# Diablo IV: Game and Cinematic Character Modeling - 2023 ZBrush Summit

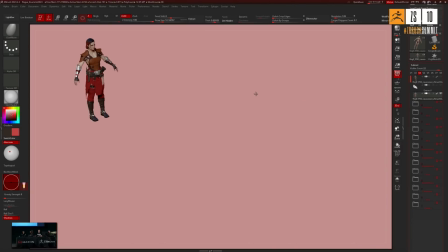1270s
So I brought a little shoulder pad, and I try to eat,
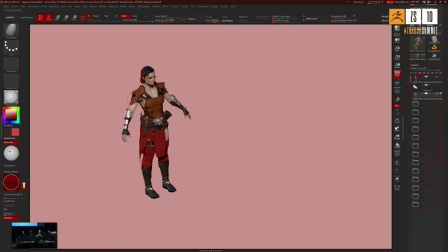1276s
to start to keep a little bit of the bottom layer, which is always interesting.
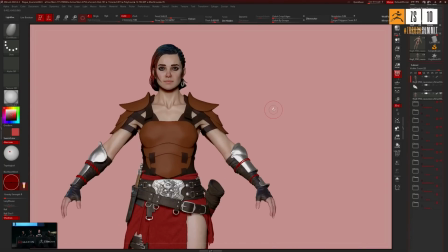1281s
Like we still want to have some remain of that underneath layer from the game cam, and make the piece a little bit more interesting.
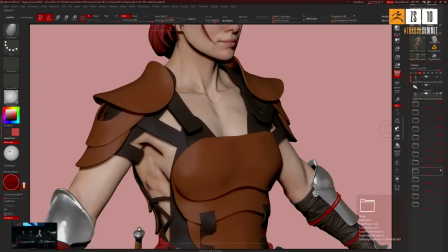1289s
Got 10 minutes.
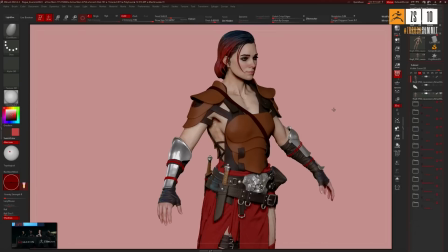1293s
And some more layers.
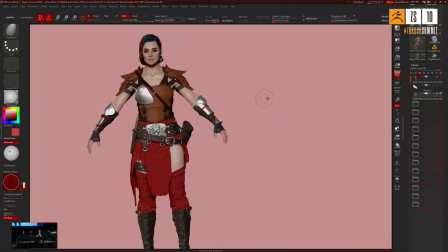1299s
And the metal part layers, always like a nice hit, like from the game cam.
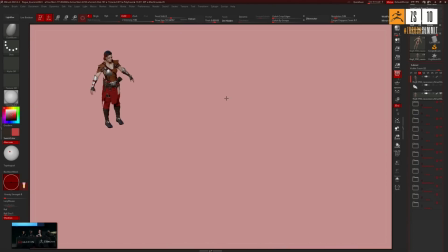1303s
Definitely the metal is one of our favorite material to use.
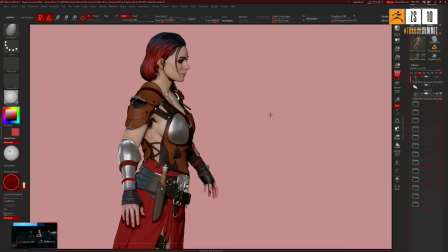1307s
So sometimes like the concept might not have every little detail,
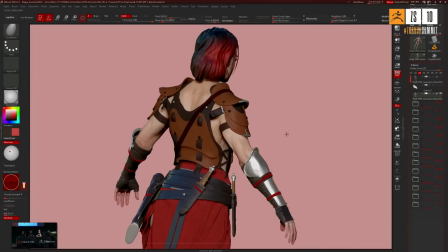1313s
the nails, like all these little nails.
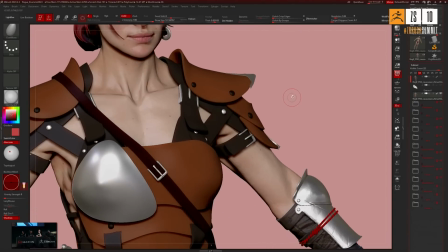1316s
That's what we probably do at the 3D stage, is like to figure out where we can improve that concept.
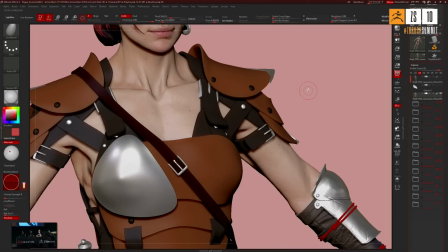1323s
And usually like the little hit of metal with a nail, like a buckle and stuff like that.
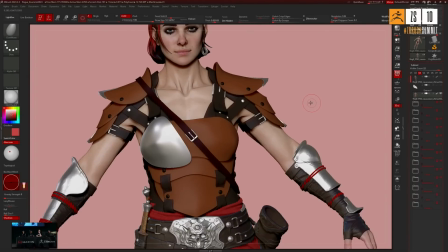1329s
It's really the detail we always look for.
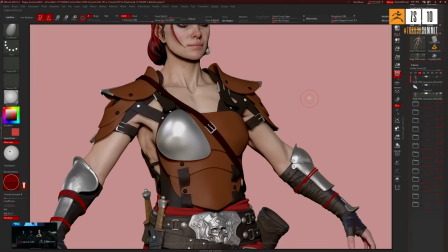1331s
Of course, it's an attachment reason, so it will make the armor functional and feel realistic.
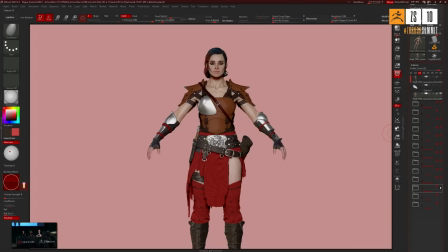1340s
Super important. And some more layers.
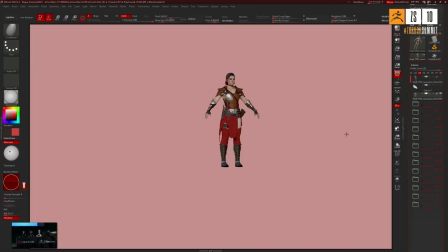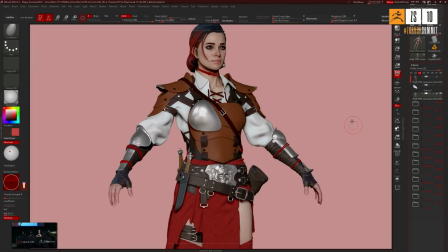1352s
And another layer. Come up with a shirt underneath everything.
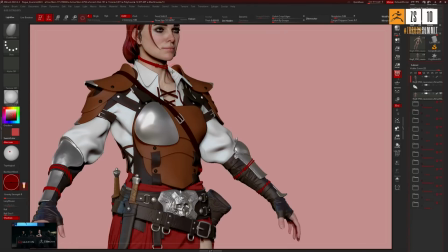1359s
So since everything is following, like every piece like this have been made with the cloth move.
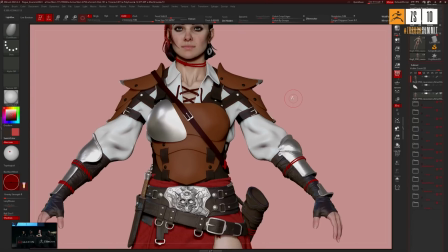1366s
So and regenerate the collider every time. So when I made that shirt last, because I realized like something needed to be a little bit more grounded,
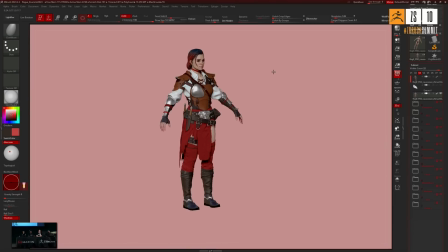1377s
and it's a base armor, so less legendary, less skin showing.
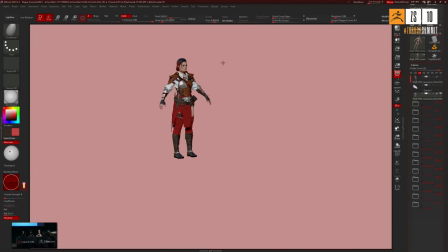1382s
I come up with the idea of maybe a shirt should probably be better.
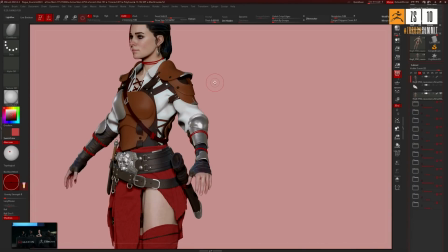1389s
Therefore, the collision of the skin and between the armor and the other part is really interesting to have.
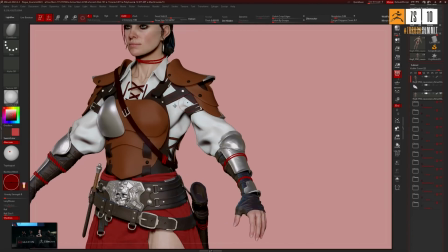1398s
It happens if you don't have the collider to be a little bit lazy, and then you think it's good enough, but at the end your character looks very puffy and it's strong.
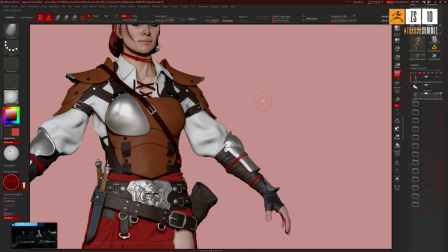1407s
It's not a space marine. It's still a rogue. It's like a very agile character. So we don't want to have to do that after.
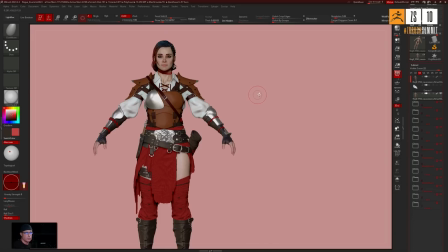1415s
So the blockout need to have all that volume preserved. But there is like 4 layers of clothing. So and you still need to have this skinny person underneath. So for me the cloth move is really, and the collider is like for the blockout.
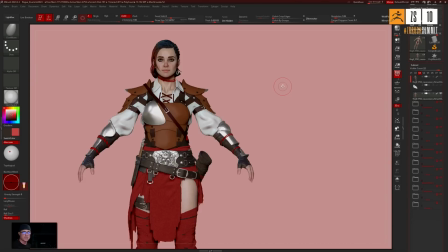1432s
I don't necessarily want to go to another package to simulate things. I can also use simulation. I often use the simulation to make the fold drop,
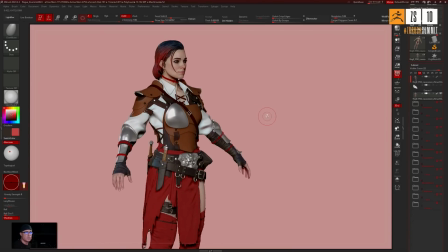1443s
at least for the blockout, and it to me give result in like hours instead of days.
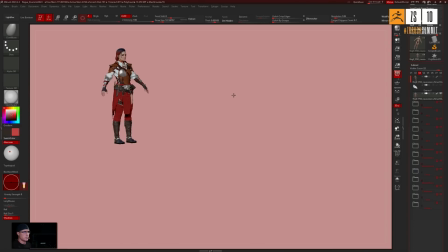1452s
And yeah, so that's basically what is my process toward making a blockout.
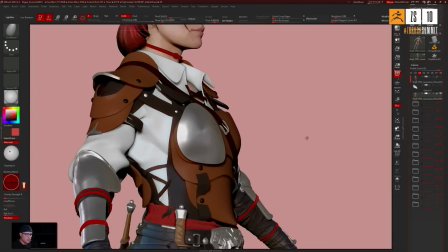1464s
There's some other stuff I can show you. Like, I don't know if you saw it, I keep turning around and turning around.
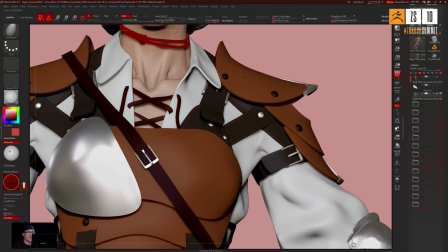1469s
Like, stuff I like to use as well is like, like the surface noise.
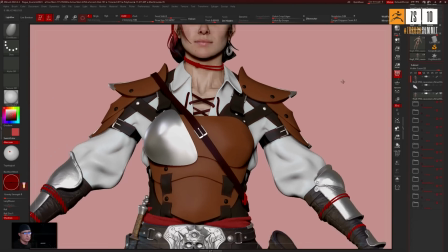1476s
It's something I really like to introduce because we break out volume, but also breaking
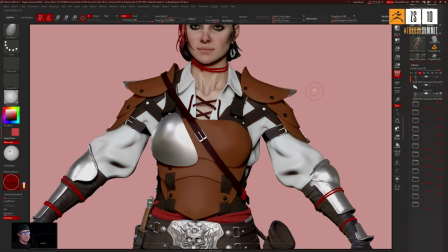1484s
material surface and roughness is a key element also of the look and feel of Diablo IV. Material have been, PBR and all sort of reflective material came in.
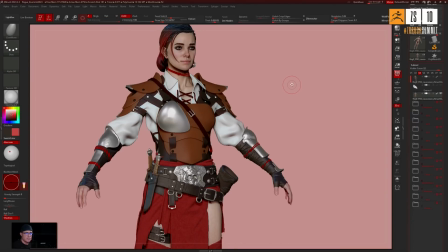1499s
So we needed also to deal with it and make this roughness layer like extremely readable.
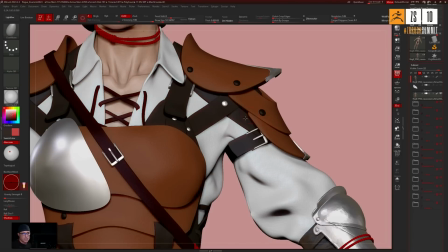1507s
So at the early stage, I like to use surface noise to break the material with like a look of leather and or look of clothing.